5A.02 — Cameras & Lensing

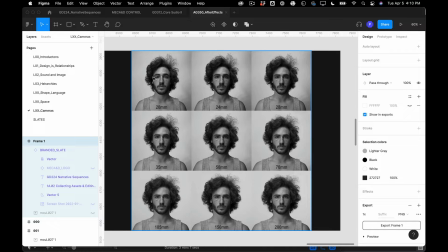So you can see that in the upper left, kind of a less idealized version of the face, whereas the bottom right like really flattens it out. It's almost like a how to describe it?
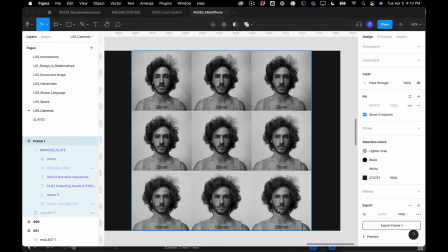You see longer focal lengths a lot in fashion photography. You tend not to have wide lenses for portraiture, but I'll show you an example of where
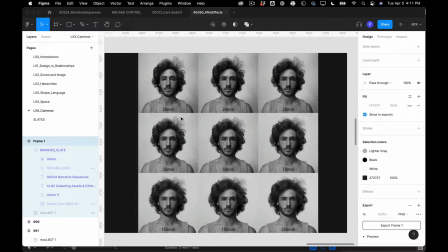you would do that to like make the viewer uneasy to have more distortion.
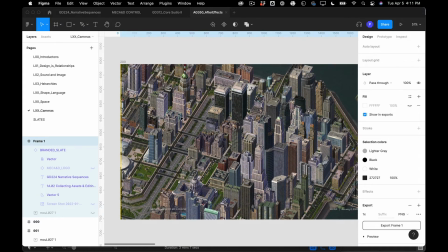So on the extreme of the telephoto, of course, we have orthographic. We see this a lot in video games and blueprints and that sort of thing.
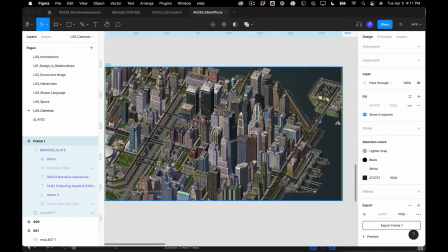This is like a still from SimCity.
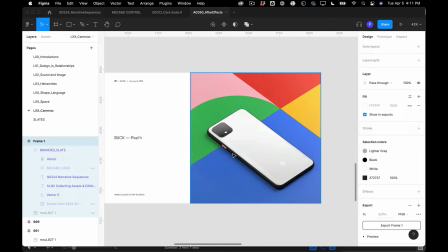And we also tend to see longer focal lengths for product stuff because once again, it idealizes the object. It doesn't. You're kind of looking at it from afar, and there's no distortion in the object.
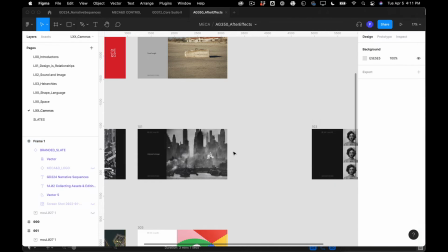So both in portraiture and in product photography, we tend to see longer focal lengths.
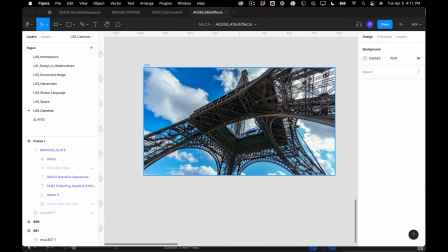On the other end of the spectrum, we have wide angles, and what that does is it creates like a lot of depth, a lot of distortion, and a huge sense of scale in space.
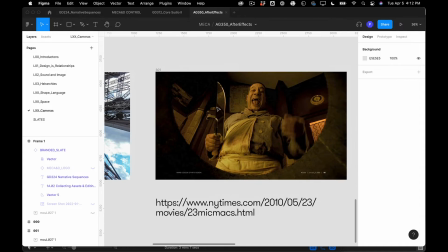So here's this Eiffel Tower over here. And then here's a movie that I love called Delicatessen, where the filmmakers,
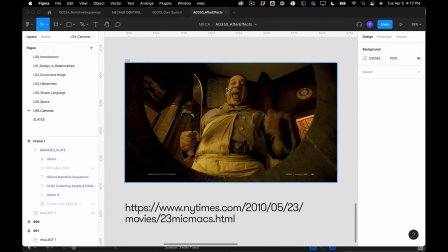subverting expectations of how you're supposed to shoot talent. But this is a movie you should watch it.
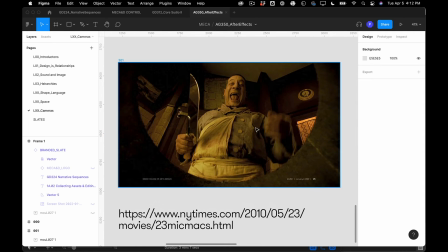I don't want to give away the big twist here, but it's meant to be kind of make you
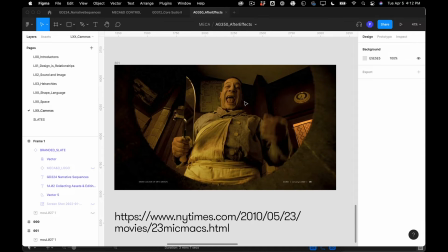uneasy and kind of immerse you in the space and make the
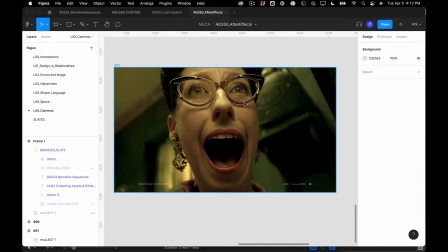characters seem a little bit surreal and distorted and otherworldly.
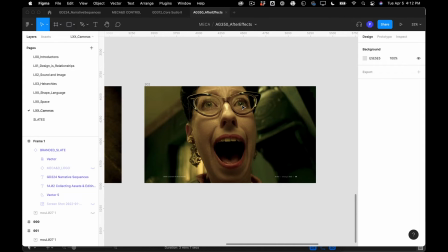And part of the way they're kind of achieving that is lensing it really wide,
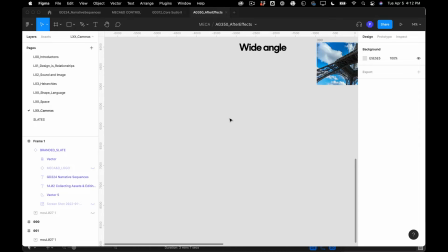adding a lot of distortion to the plate. All right, so let's head back over to After Effects,
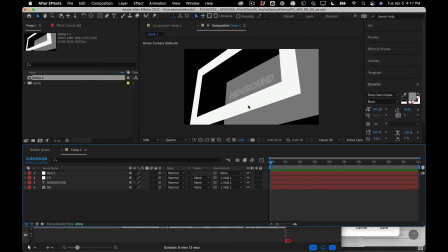and in the scene here we are just using the default camera, but we can of course make our own.
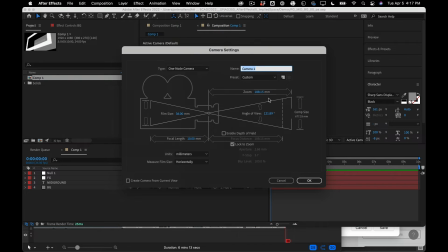So let's make a new camera. And here we see these options, right? We can do a wider camera to have more distortion, or a longer camera to have less.
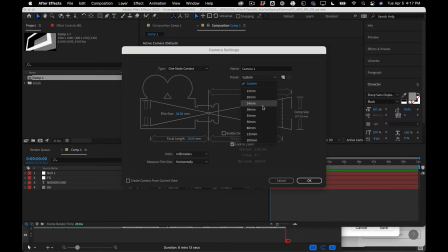So we're trying to create the illusion of space. So let's go with a 24.
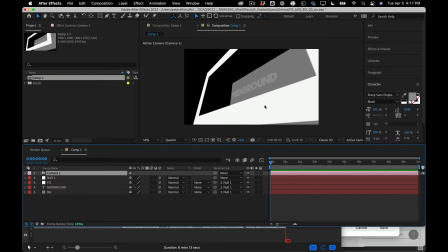And so you can see right away that made this feel kind of bigger.
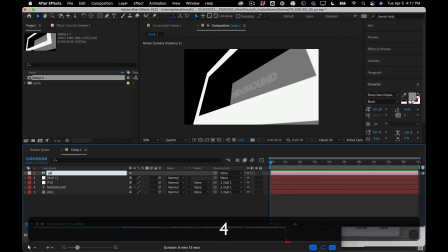And maybe we'll just show you the difference. So that's 24. And we'll make a new
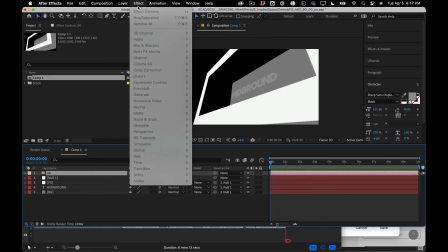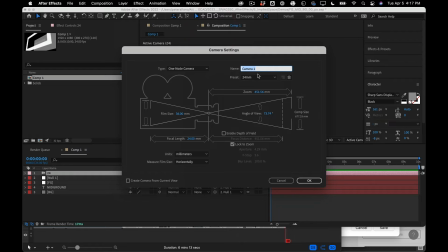camera. Make this 200.
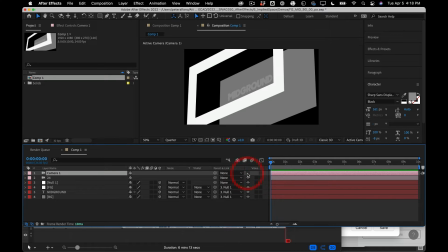And the camera that's on the top is the one you're going to see. So you can kind of edit between different cameras on the fly, which is kind of cool.
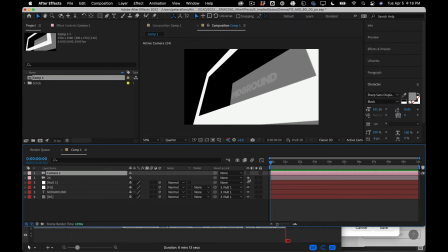So here's a default camera. That's the 24, a little more distortion, and then that's the telephoto, which makes it more orthographic.
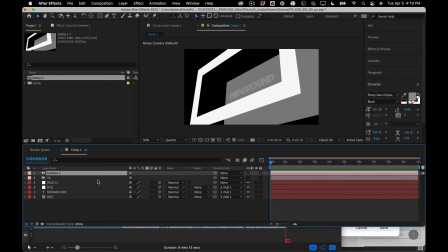All right, so the other thing, so let's just zero this thing out here.
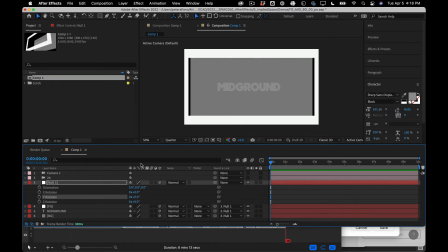All right, so we're back to our default view.
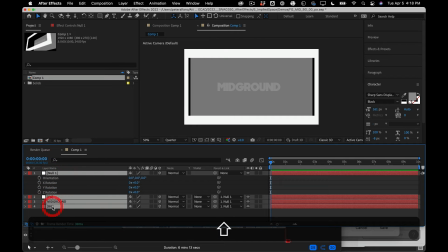And we have our cameras. And there's two kinds of cameras that you can play with in After Effects.
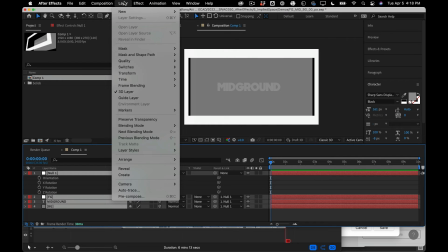And basically the different types of cameras are how you control the movement of the camera.